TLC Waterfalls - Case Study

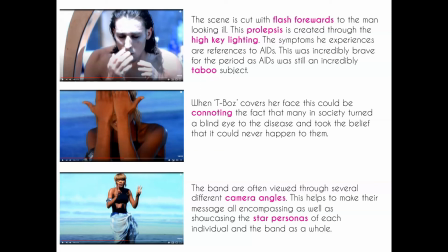So for the band themselves, it was considered incredibly brave for them to make this part of the focus of their song. but it was something that the band advocated greatly safe sex was a message that they had been putting across almost right from the minute that they sort of emerged into the music
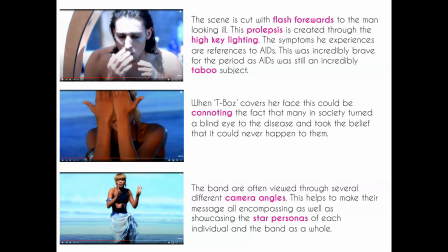scene and one of the interpretations that we could have for this narrative is when we see t-boz covering her face and this could be indicative of the fact that many people in society particularly at the time turned a blind eye to the disease and a lot of people even though there was
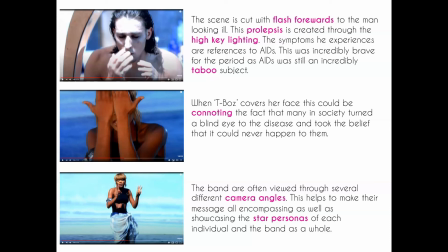a greater understanding then when it sort of first emerged a lot of people were still under the impression that this was something that would never happen to them and obviously didn't change necessarily change their behavior to put themselves in a safer situation
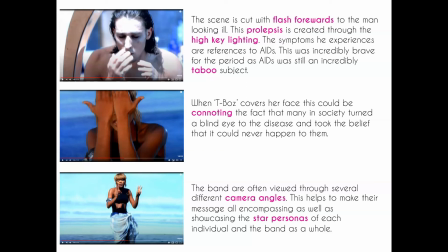now the band are viewed through several different camera angles here which helps to make their message all encompassing because we just see them in one particular view also we get this showcase of their star personas at the same time so this is one way of marketing the band by having
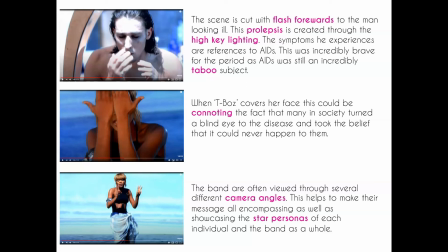them from these different perspectives and these different angles where you could take different
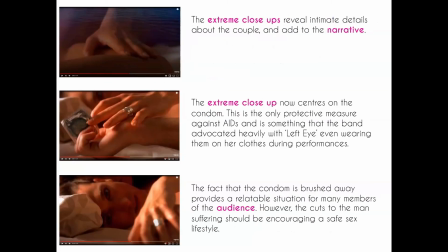still images and use them as part of the marketing of the group as we cut back to the narrative we see more intimate details about the couple and we get an extreme close-up which centers on the condom packet in the man's hand.
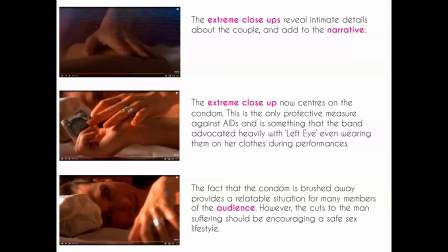Now obviously this is the only protective measure against AIDS under the STDs and this is part of how the band were promoting safe sex right from the beginning of their music career.
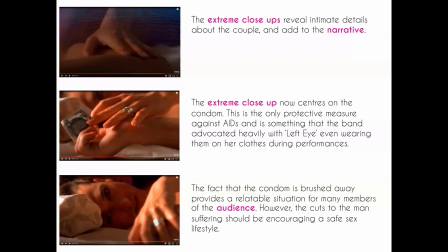During their performances Left Eye would often be seen with condoms attached to her clothing so she'd often wear them attached to her trousers, attached to her belt or also being worn in her glasses as well to try and make
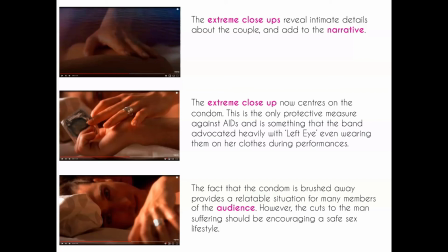this part of people's daily lives that try and encourage people to you know be take protection to be safe but the fact that the condom is brushed away provides a sort of relatable situation for many members of the audience at the time
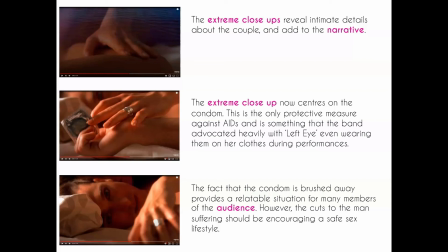and this would be something that would perhaps resonate more with the audience the idea that we've got cut scenes here of the decision being made that then this couple are not going to use protection and then the direct consequence of this when they see the man looking very poorly and obviously seeing how he's suffering.
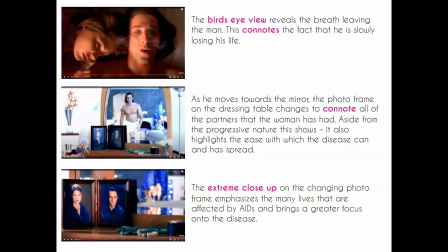We also get a sort of foreshadowing of what's to come in a way because the bird's eye view of the two of them reveals almost this smoky sort of breath leaving the man. Now this could suggest that he is slowly losing his life, that he's slowly sort of taking his last breaths as it were.
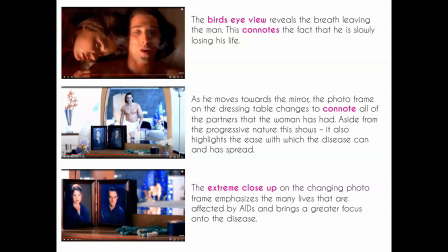And as he moves towards the mirror, the photo frame that is very clear and very prominent, although it's not in the centre of the frame, starts to change. In particular, the right hand side of that photo frame changes to reveal all of the partners that the woman has had. And this highlights the ease with which the disease can spread,
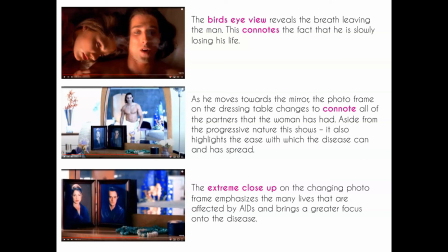because all of the partners that she has slept with all now are at risk of catching HIV or AIDS and the extreme close upon the changing photo could emphasize again the many lives that are affected by this disease and adds emphasis and
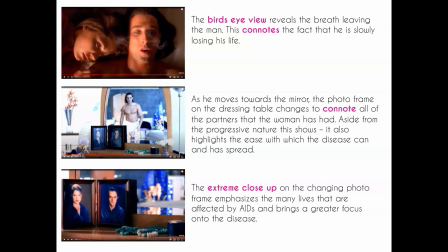weight to the idea that this is not something that we should be ignoring but something that we should be discussing particularly when we see the woman here
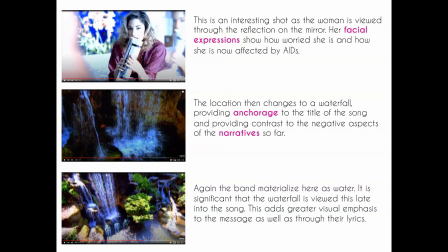now although this is quite an interesting shot because we're actually looking at her reflection from the mirror her facial expressions show how worried and how concerned she is by the fact that she is now affected by AIDS herself.
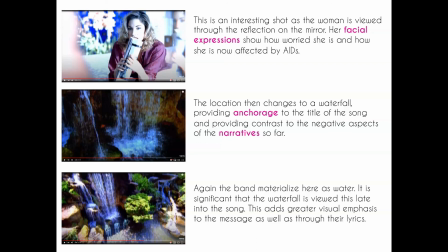We then get this location changed to a waterfall obviously providing anchorage to the title of the song and providing a contrast to the negative effects and the negative aspects of the narrative so far and we do also get the band members materializing from the waterfall which we see in the sort of final
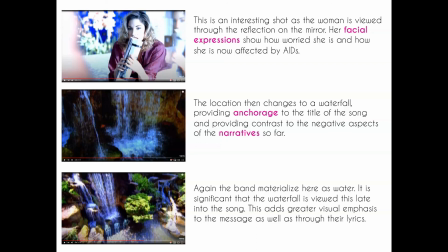part of the video now this adds greater visual emphasis to the message as well as obviously the narrative that we get through the lyrics and through the
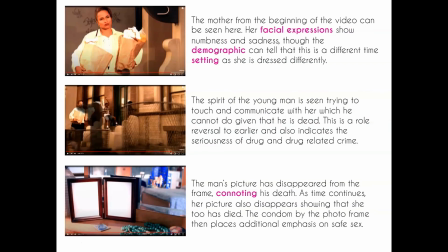two storylines that we've seen here and we're actually taken back to the first storyline when we see the mother from the beginning again now her facial expressions sort of suggest either a numbness or a sadness and although we can tell that this is a different time
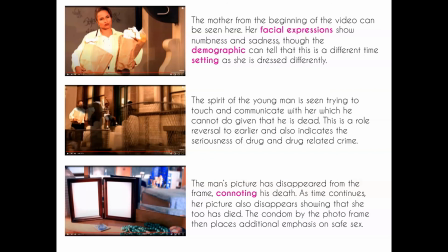setting because she's dressed differently it's very much linking back to the beginning of the video itself. In a sort of role reversal though we see the spirit of the young man now trying to touch and communicate with his mum which he can't do given that he passed away
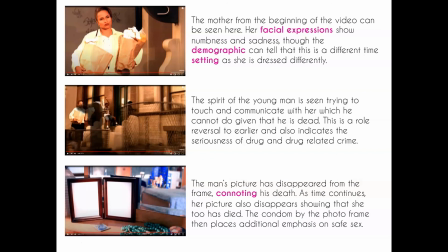earlier and so this role reversal helps to indicate the seriousness of drug and drug related crime and we end with not only this narrative but also the narrative of the couple together. The man's picture has disappeared completely from the frame connoting his death the
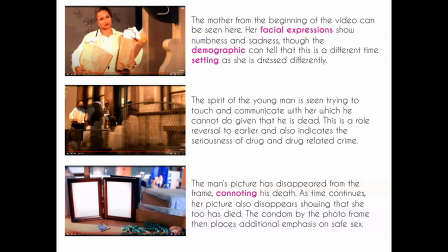idea that he's no longer there and as time continues the woman's picture also disappears which again we can infer as being her dying and in its place we now have this condom sitting in front of the photo frame itself placing
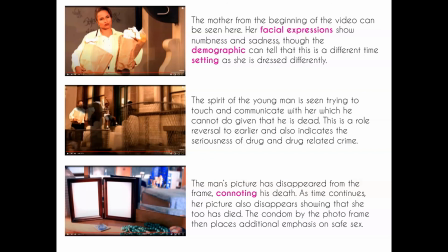this additional emphasis on safe sex and sort of suggesting that if this had been used those two people would still be alive they would still be around.
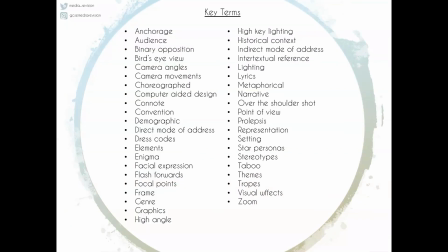So quite a serious narrative and quite a serious message behind a song that perhaps on first viewing might seem a little bit brighter or might seem a little bit more innocent but it is definitely got
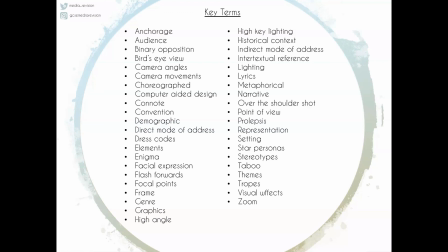a more serious message to it and this is likely why the exam board has picked it as one of the texts for you guys to study. We have quite a few key terms that came from the video so have a look through these make sure you understand what they mean if you don't know look
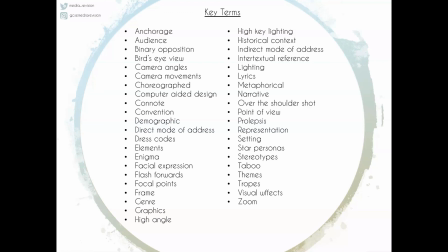them up maybe make some note cards or make yourself your own glossary we will be going through the key concepts and the key context next week looking at how we can break this down into media language industry representation all those sorts of things as well as the historical social cultural
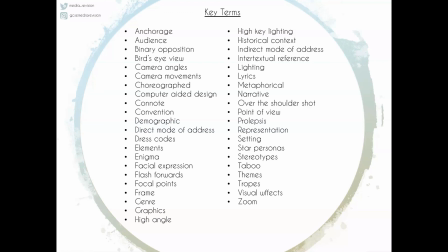context for the artist and the time and then we'll have a look at things like the band's website although you don't necessarily need to know that for your exam it is useful and it does give you additional sort of revision techniques for looking at websites and the sort of things that you know we
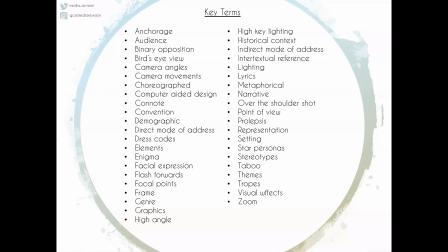might need to take into account and then i'll be taking requests basically and doing revision videos so we're very nearly at the point where i think i have made a video for every aspect of the course if you haven't already do please subscribe hit the button
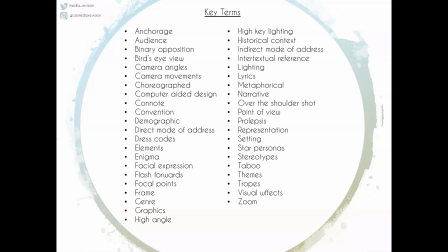below if you hit the notification bell then you get notified when i do post new videos you can also get in touch with me by leaving questions, comments, ideas or suggestions in the comment box below or through social media at media underscore revision on twitter or GCSE media revision on instagram. If you haven't had a shout out yet but you think you need one then let me know in the comments section below.
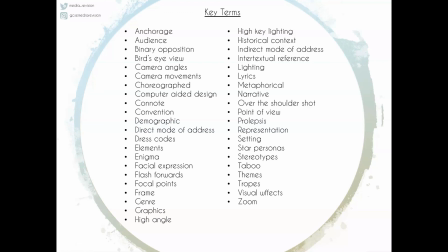Every person who subscribes will get a shout out and I will see you guys next week for another video.